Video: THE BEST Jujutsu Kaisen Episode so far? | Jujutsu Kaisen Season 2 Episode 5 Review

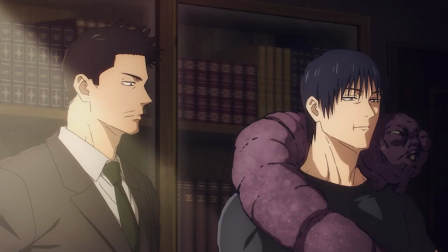4:08 As a whole, this arc has been very fun. This anime ranking for me, personally, has gone up in the list.
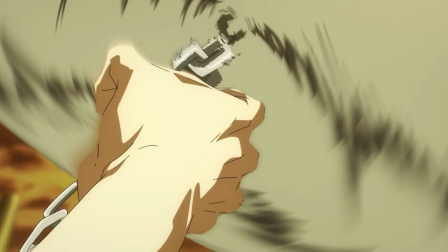4:16 Of course, I haven't made any official list yet, but please do let me know if you guys want to see me making a list though.
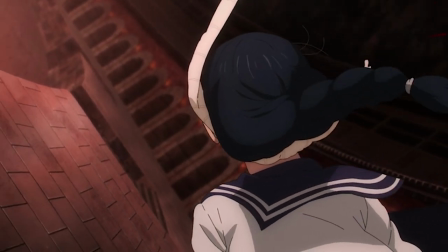4:21 But yeah, this arc has increased my love for this one particular anime as a whole.
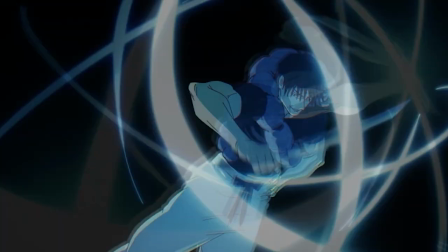4:26 And I am looking forward to watch the infamous Shibuya arc.
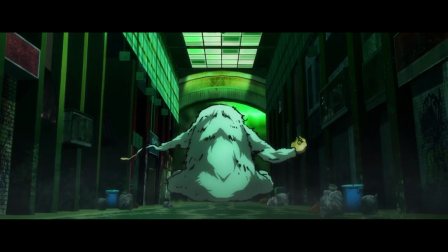4:29 And also, I just recently watched the Jujutsu Kaisen Zero movie, which I finally got the time to watch, and it was incredible.
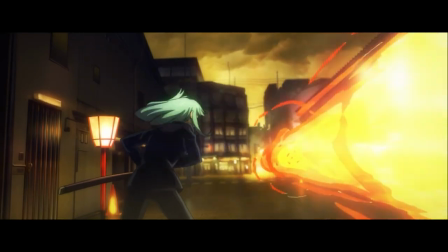4:37 Please do let me know if you guys want me to make a review video for this particular movie, even though it has been quite a while since the release of it.
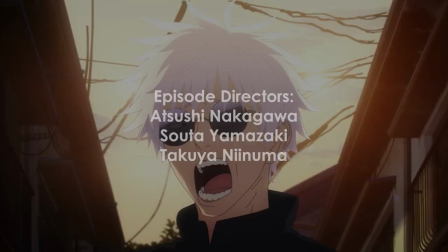4:44 But yeah, please do let me know. Now, to the direction aspect of the episode by Atsushi Nakagawa, Takuya Ninuma, and Sota Yamazaki.
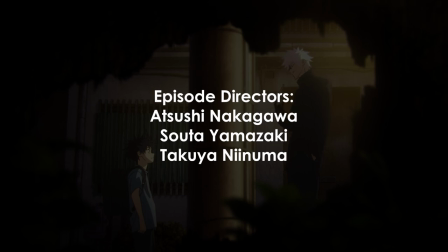4:52 First of all, apparently I got the name wrong for the main director in the good news video.
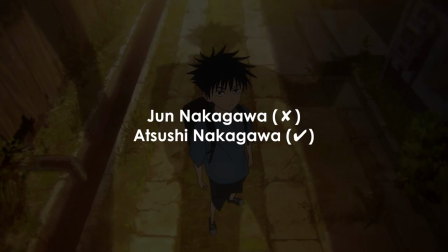4:57 I got confused between the Jun and Atsushi's since apparently it's pretty common to get this two surnames mistaken apparently.
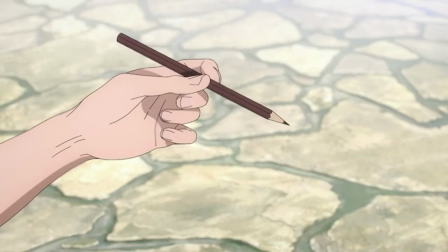5:04 But yeah, a very solid and well-directed episode as a whole, from the very start till the very end.
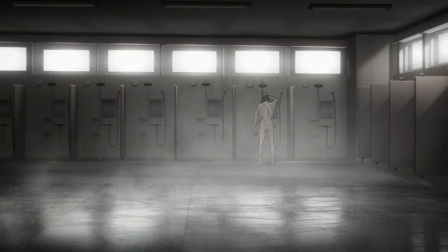5:10 Some scenes that I would like to mention is definitely the Ghetto's thinking scene in the bathroom while showering.
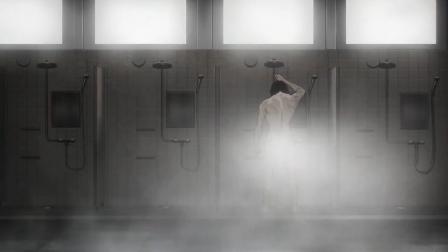5:15 The way they use the heavy water droplet sound and slowly increasing the volume definitely make the scene even more intense than it already is.
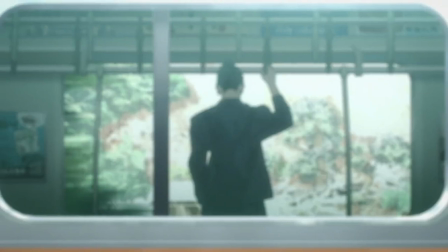5:23 Ghetto's going to mission alone on the train was very well presented as well really shows how
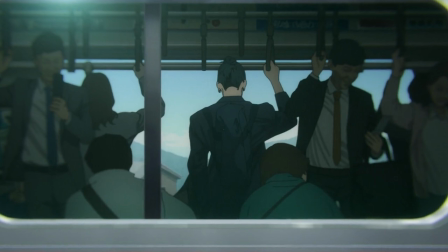5:28 isolated and exhausted he is while doing his duties as jujutsu sorcerers.
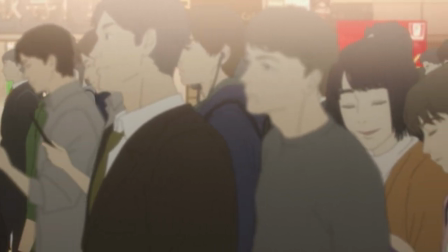5:33 The scene where Gojo confronted Geto in front of KFC was very well done as well.
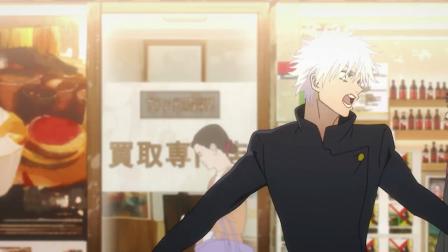5:38 The continuous cut between their dialogues and a random truck passing by again adds up more intensity to the scene as a whole.
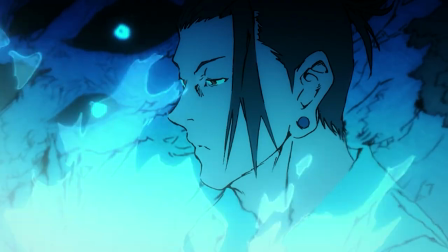5:45 Geto burning his hometown village was directed perfectly as well.
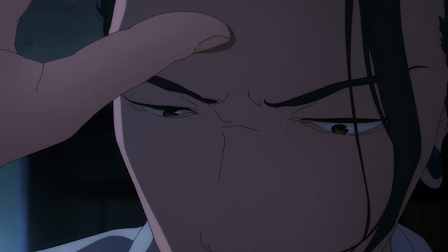5:50 The way the two grownups are shouting, the OST, the effects used on their voice, the silhouette shows Geto's moves, everything was done very well.
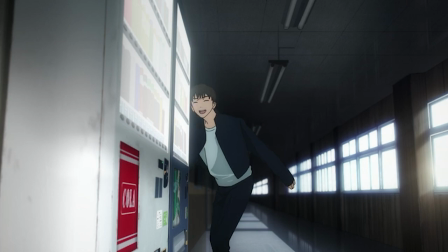5:59 They did an incredible job with the entire episode and this episode definitely feels very enjoyable to watch from the very start till the very end.
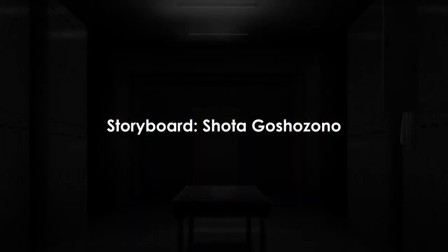6:07 Next up we have the storyboards by Shota Gosho Zono. With a great direction comes the great storyboards.
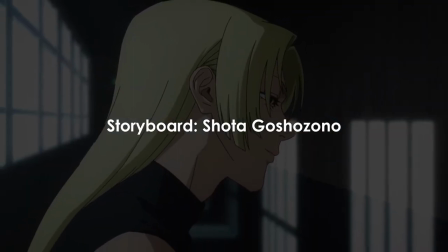6:14 Very fresh and appealing storyboards by Gosho himself and it is no doubt that he will always deliver episode with the most interesting looking storyboards.
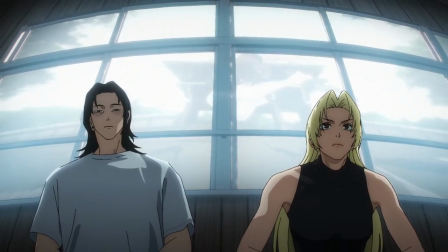6:23 The way of angle that has been used, the scene that has called back to the previous episodes and such, everything was done beautifully by Goso himself.
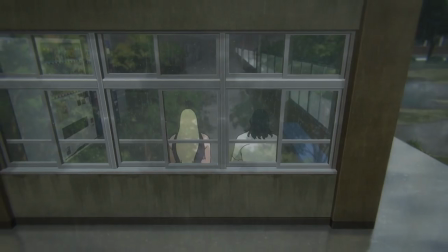6:31 Without his beautiful and one-of-a-kind type of storyboards, this episode itself wouldn't have to look as interesting as it is.
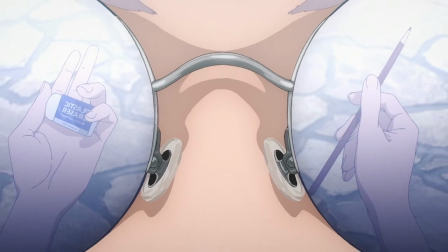6:38 To be really honest, I'm not even sure what I should be talking about anymore, because Goso's storyboards are just too good. There are too many words to be used to express them. As I mentioned in the goodness video, no matter what type of episode it is, either it is action-packed or heavy dialogues,
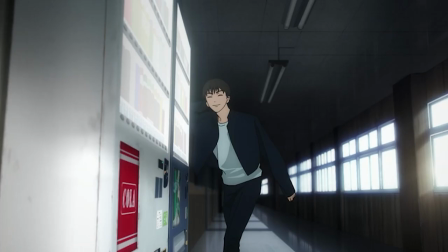6:55 he will always deliver it flawlessly. Now for the arts and animation aspects of the episode.
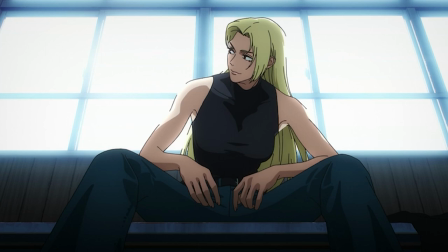7:01 This also plays a very major role to make an episode looks appealing.
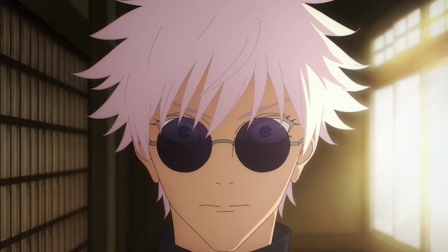7:05 Something that I don't really understand though is the fact that some people are saying they're using too much CGI in this episode,
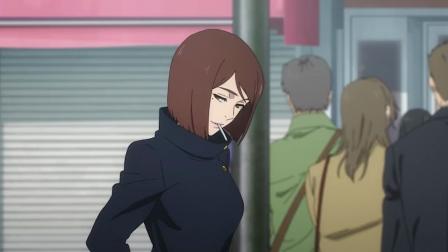7:12 which is absurd as I don't see much usage in this episode. And if there is, it is mostly for backgrounds.
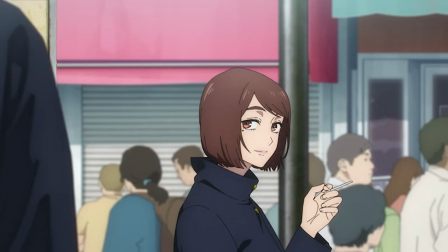7:18 But as far as I know, I don't think the characters are in CGI or anything.
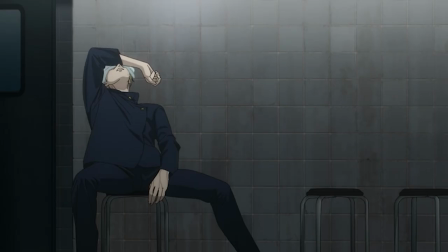7:23 But that's a video for another day. That is if I'm still motivated to do so. Alright, first of all, the arcs in this episode looks great.
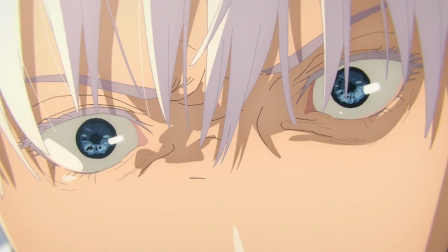7:30 With the simplified design, the way the character is drawn definitely has been a big benefit for them, and also makes them look way better in the episode.
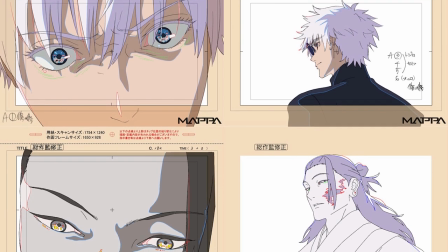7:38 Sota Yamazaki and Ninuma's correction can definitely be seen here and there during the entirety of this episode.
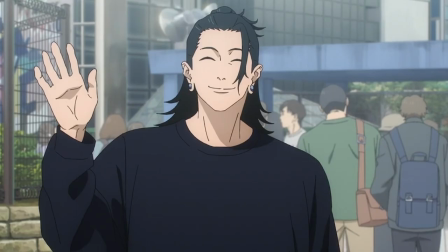7:44 The quality of each drawing are just top tier, man. The way they drew Exhausted Ghetto was definitely out of the world.
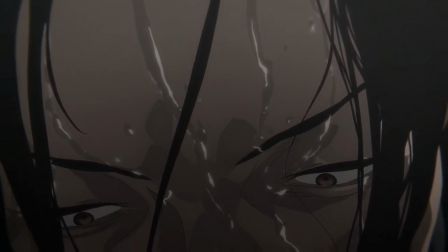7:51 Just by a glimpse of it, even though you don't even watch this show, you can literally tell that this man went through a lot of shit in his life.
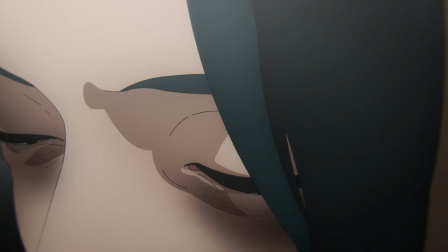7:58 But unfortunately, some people actually mistaken these drawings as CGI,
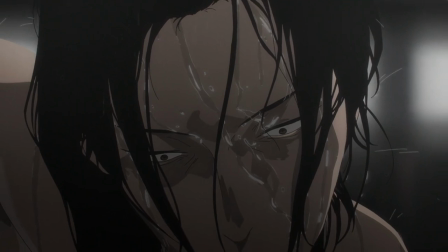8:03 which is understandable, as Yamazaki and Ninuma are too good at drawing that it looks lively.
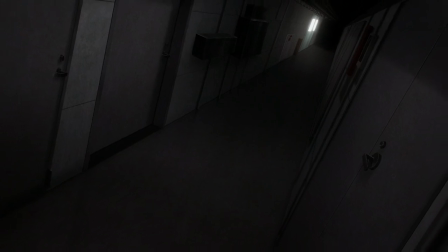8:09 Overall, this episode definitely has the strongest art direction in the entirety of this arc for sure.